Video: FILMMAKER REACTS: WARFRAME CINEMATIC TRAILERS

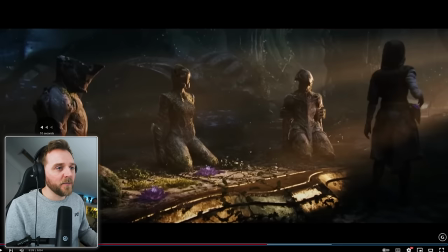(38:41)
dude i've got to go back 10 i can't even keep up with that that's just fucking bananas
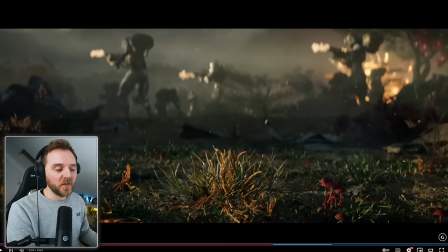(38:47)
how interesting though because so this is what i was talking to you about i'll say right
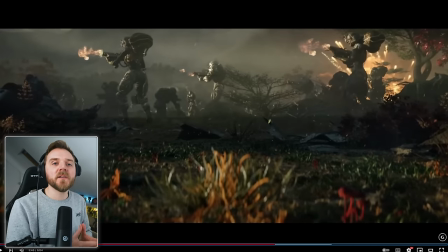(38:52)
perfect this is great i said to you how do you make a subject look fast okay and it's your background elements that would do that but this is the complete reverse what they do is because the
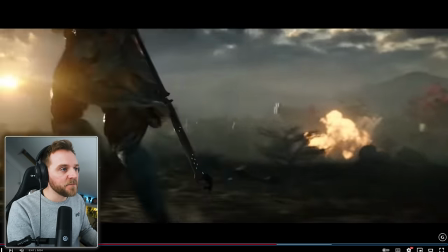(39:02)
background's not moving because they this tenno is slowed down time they keep him looking fast by
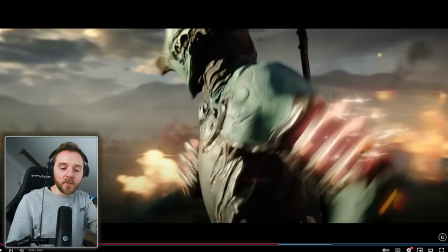(39:09)
keeping the camera close to him by keeping your camera close so i'm about i'm on a wide angle lens here and it looks kind of like this but if i start bringing the camera in close my hands in close to the lens it looks more rapid so i'm like it looks faster and
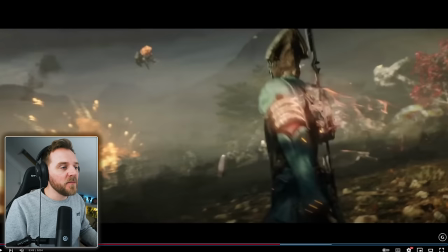(39:23)
the reason being is because i'm closer to the lens and because the timing is slowed down for all this i feel like right so
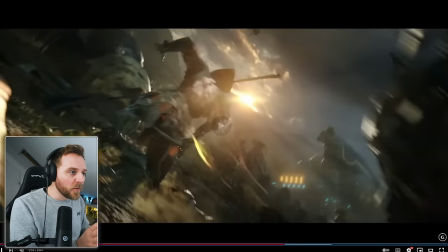(39:31)
moving back the camera's out moving in the camera's got a bit of a shake and just to so your eyes don't get too bored of it.
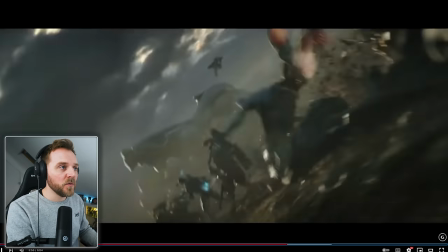(39:38)
Bucket will do a 360 shot here. Whoa! And it goes with his motion.
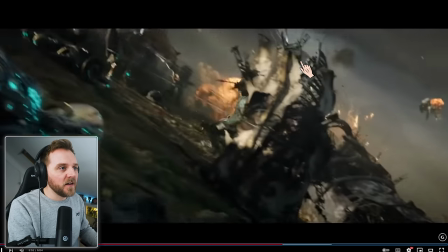(39:44)
Do you know what I mean? It's fantastic. I love that. Keeping with it.
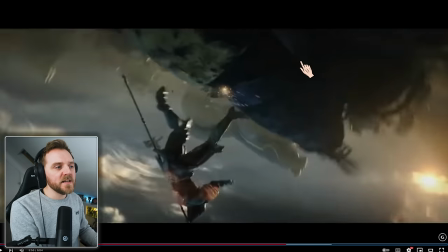(39:51)
Camera's flipped over. And again, if they didn't have that, I think this shot would have felt probably a little bit too long.
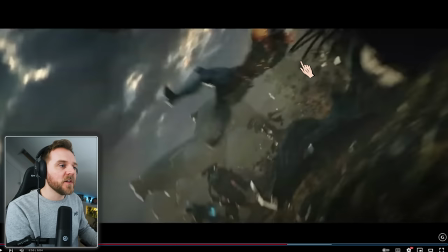(39:58)
It wouldn't have given the momentum.
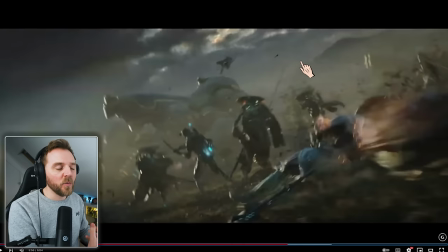(40:00)
But it also shows you how sort of flexible or what these characters like when it comes to agility i
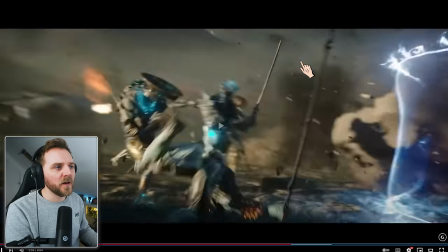(40:08)
have no idea what the hell that was
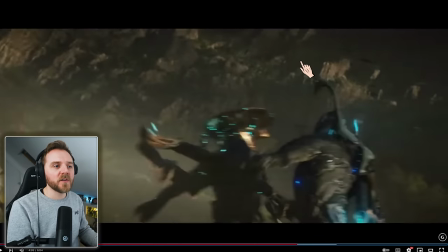(40:11)
look at this so the camera's swooping around and we're using the camera movements now see there was a zoom in then that's kind of it's okay
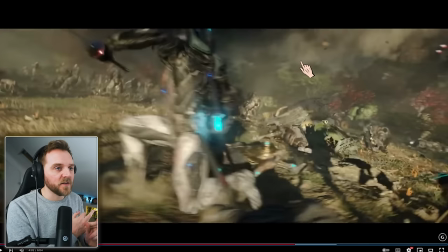(40:19)
because of what it is and you see a lot of this in anime and cgi stuff so where normally movies you wouldn't necessarily see this if you did they're trying to make it a very specific visual effect or visual shooting style so um
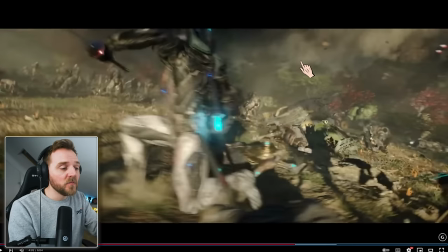(40:33)
i've seen it i can't think of top made which i've seen it but they're like the zoom in and the zoom back out like zach snyder's very slow motion he'll have those pocket
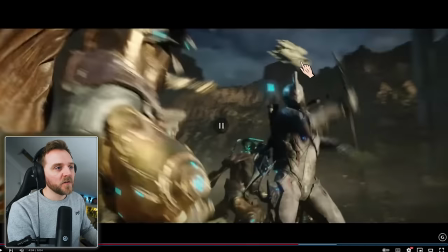(40:41)
moments with this one a lot of cgi will do this so to emphasize that slice up the chest they zoomed
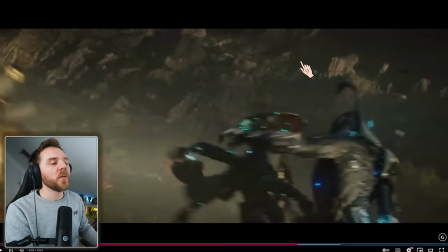(40:48)
in zoom in otherwise it wouldn't have looked looked as epic if you didn't and because it's on a zoom they
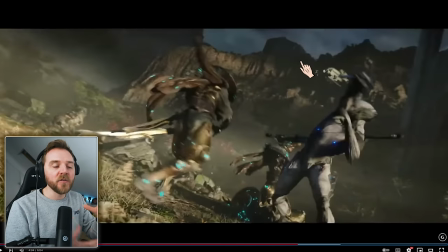(40:56)
kept with the camera rules which is so as in the lens rules the more you zoom in The more epic it looks They've zoomed out
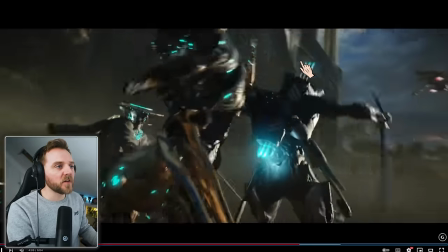(41:05)
Things start to slow down a bit
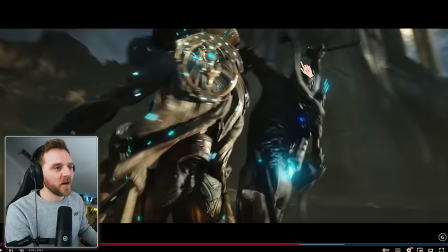(41:10)
Dude, that bit Oh, I frothed in my pants with that
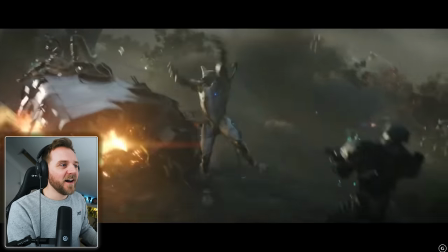(41:17)
Bop-a-da-bop-a-da-bop-a-da-bop Mate, I made my eyes water
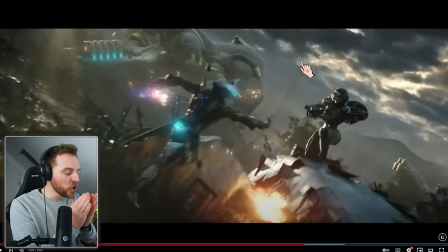(41:23)
I'm excited And do you know what makes it so good Is It's the Dutch angle
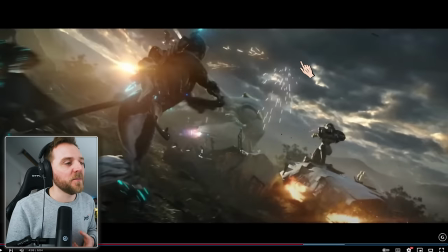(41:32)
I felt like I was watching like on back or something or a martial arts film where the camera's just trying to keep up with them but look what if you don't know what a dutch angle is the dutch angle is office axes okay so you think where the horizon line is here yeah look where this
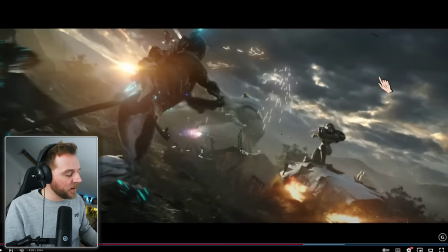(41:44)
one is it's there and it filled more of the framing up whoever did this this part i would fucking
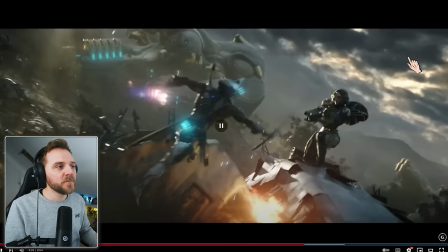(41:52)
buy you a beer and then he climbs up you're going with him
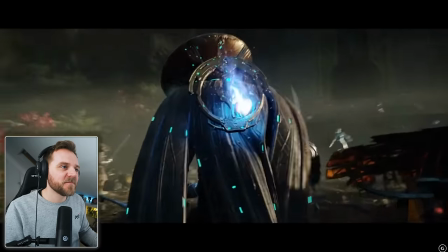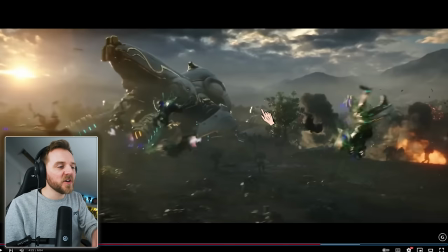(42:06)
I just realised the whole thing's a one-er, isn't it? The whole section What makes it look more epic is it's a one-shot It's all like a one-take thing
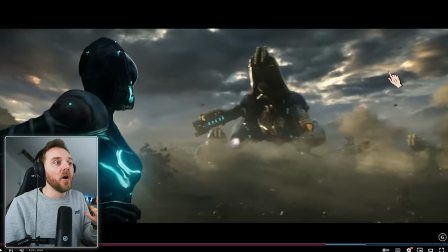(42:18)
And by being that it's a one-take It keeps you drawn in You're like, oh, it's like holding your breath Have you ever had those moments where you see people fall in water In films, and they hold their breath And you go, oh You just instinctively do it A one-er shot, it makes it more intense Because there's no cut there's no, it's like blinking.
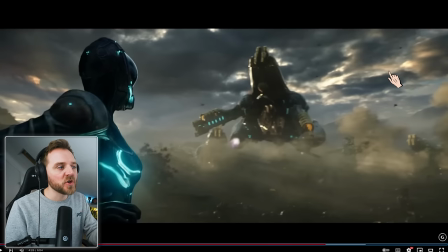(42:38)
Yeah, if you think of it like that, it makes more sense. I want a shot, it's like keeping your eyes open for a long period of time. Your eyes start to water. It gets more intense, doesn't it? Trying to keep your eyes open.
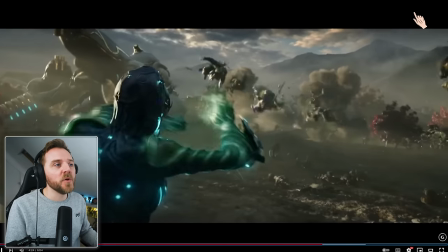(42:47)
And that's exactly what they've done here by having all these moving parts and moving elements that are always filling their frame up.
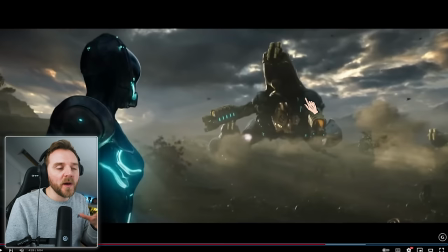(42:55)
You know, you know exactly where you have to look because they're telling you where to look. They've put a right over rear on camera left side or frame left because they want you to be looking over here, but she's sharp at the moment.
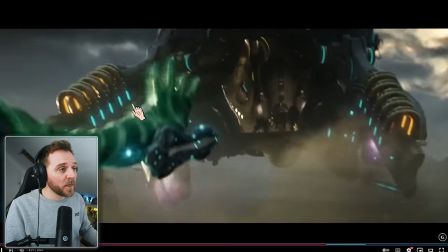(43:08)
They want you to look here at the moment. Do a little...
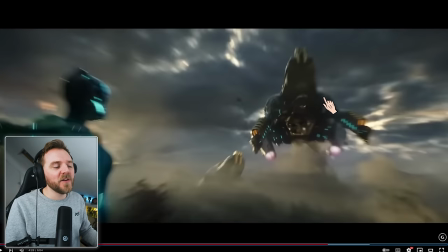(43:12)
We don't like those zooms, but it's kind of fine when it's anime, but it's the only way you can show that she pulled those people out.
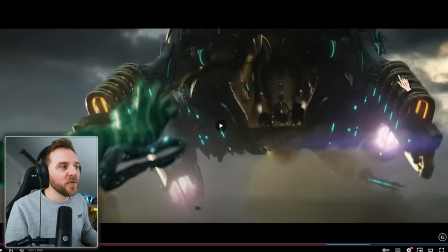(43:20)
How do you show the force ability? You let the camera do it for you. Pull them out.
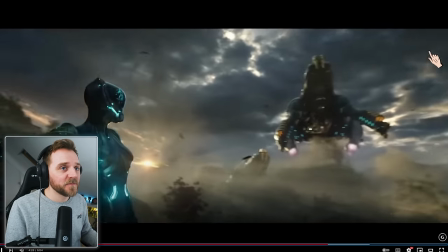(43:27)
And this motherfucker, I don't know what he just did. What did he do?
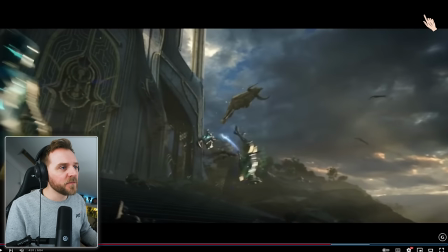(43:32)
He jumped up and went... oh he did like a spiral move oh that's dope what
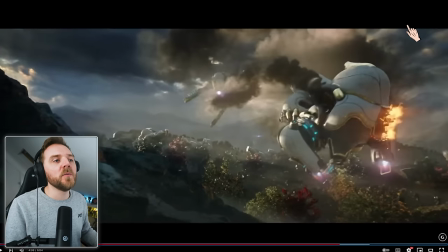(43:44)
a team what an absolute team as that to me was like watching the avengers they're
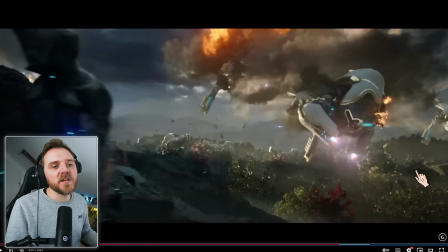(43:50)
all coming together look at this look at all the texture because again look they're shooting it at sunset got nice long shadows everything is soft lit got
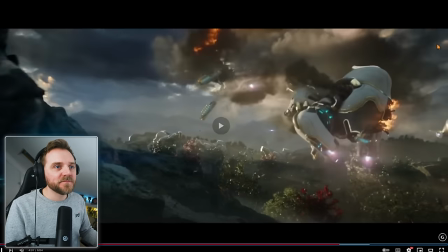(43:59)
beautiful lighting backlit again
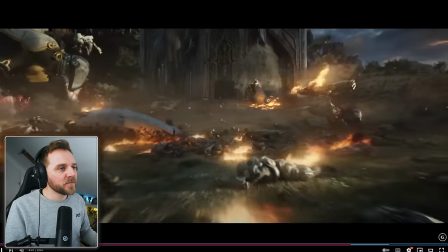(44:08)
backlit again they fought back i don't give a flying fuck i'm downloading this
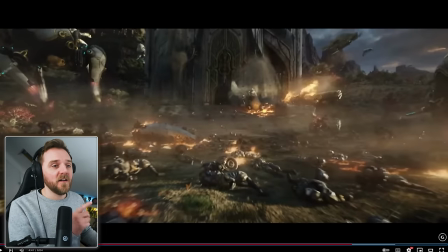(44:13)
the moment the moment i finish this i'm installing this game and i really
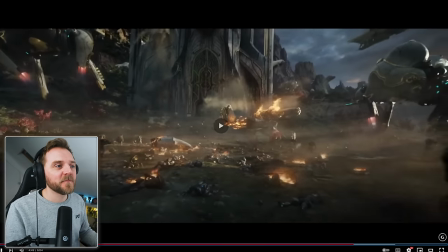(44:19)
hope it's as cool as they've made this i would watch a show on this
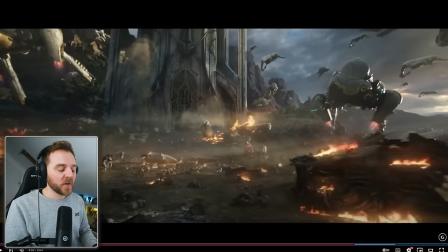(44:24)
like i'm i'm that invested in it fucking ninjas in space that that's got gore levels in it that's set in the dark universe because of all the lighting if
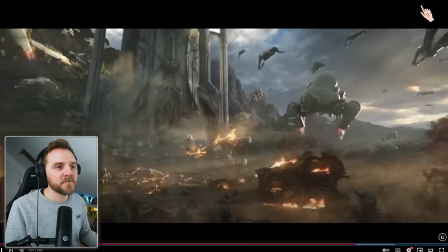(44:35)
it looked like this i'm sold take my money bringing an end to an empire
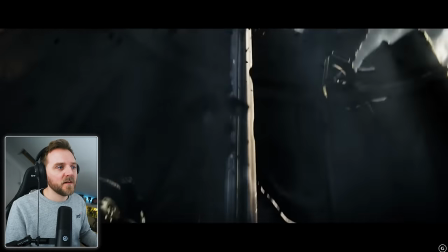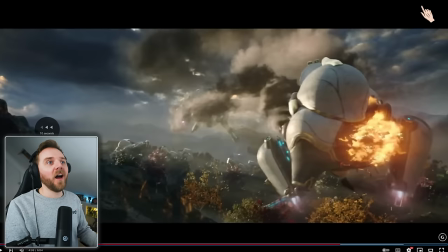(44:44)
i'm gonna be talking about like breaking it down as a filmmaker and i'm just like fucking off but
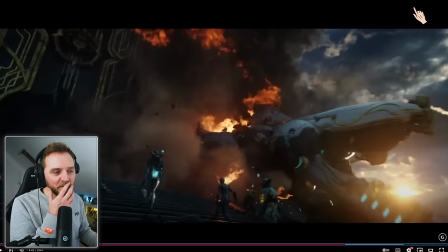(44:52)
the rough as i said what i've discussed already today is the is the core principles of it you know we've got these
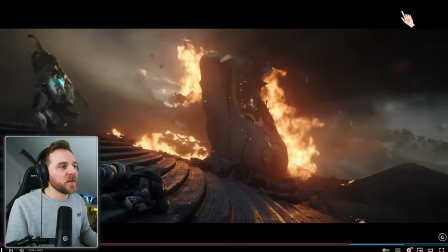(44:57)
one-shotters we've got the backlighting the camera is moving with them look
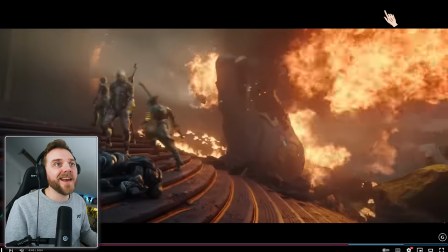(45:03)
at that we're moving really fast back because we want to emphasize the ships getting the hell out of here and
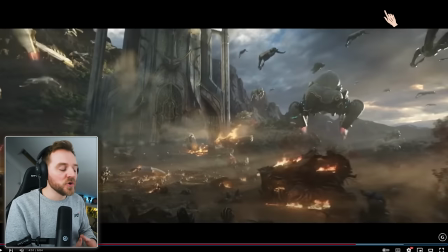(45:13)
that was a slow movement it had a completely different feel to it it had more of an emotional like oh we did it we did it but it wasn't like that at all
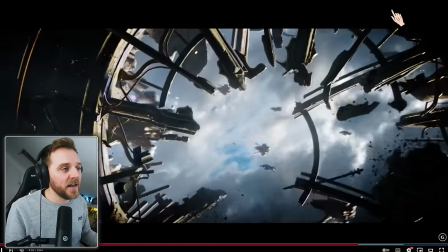(45:22)
they have to show that they need to get the hell out of here it's really nice
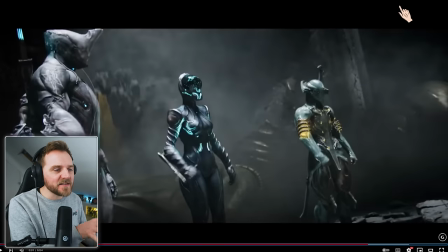(45:33)
it's interesting it's still like off its axis isn't it it still feels like a camera has shot this
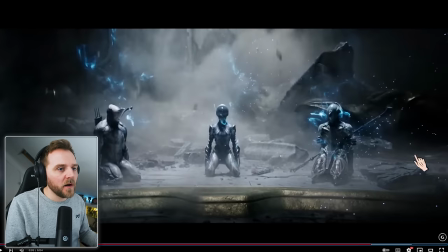(45:37)
and here we go now our horizon line has returned and
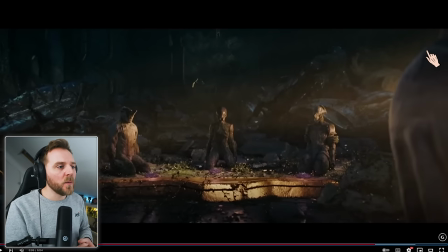(45:45)
we've got a moment of silence as i said we're having lots of these moments where we are it's all high intense action but these
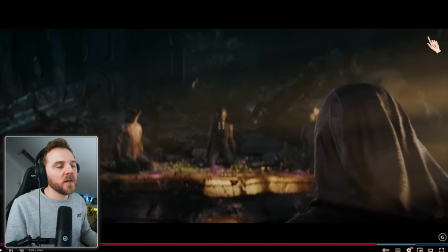(45:53)
little pauses make it go oh they're breathers they're you know they're setting the tone no sorry setting the tempo of the film
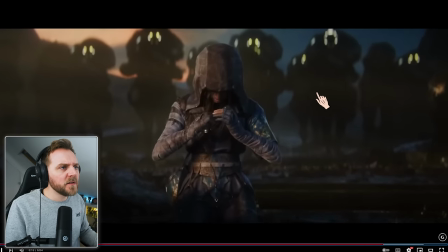(46:01)
i didn't quite get this bit stunning so she wasn't there
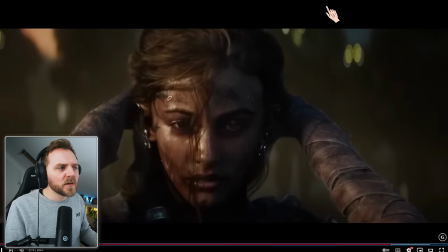(46:09)
she's invisible she obviously there was at one point she's running away isn't she
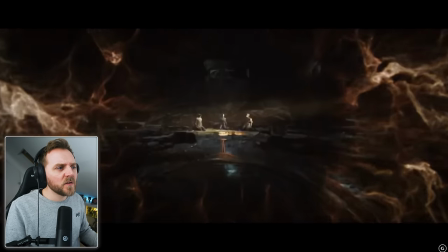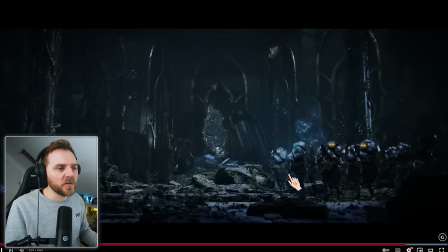(46:21)
you guys have to let me know about that she was there wasn't she looks it all she went up in a puff of smoke and
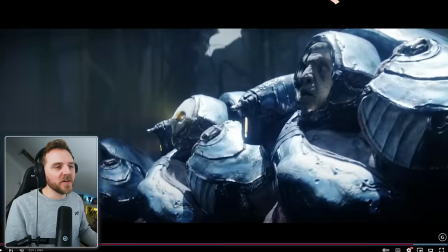(46:29)
look the lighting's changed because and what i find really interesting is normally when the lighting changes like that you normally know something bad is coming but yet it's actually the heroes the
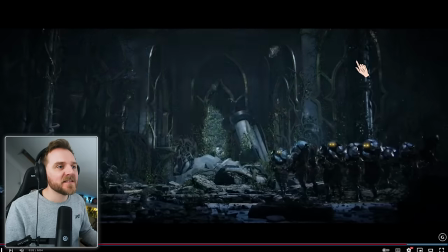(46:39)
protagonist is affecting the antagonists all because of the lighting so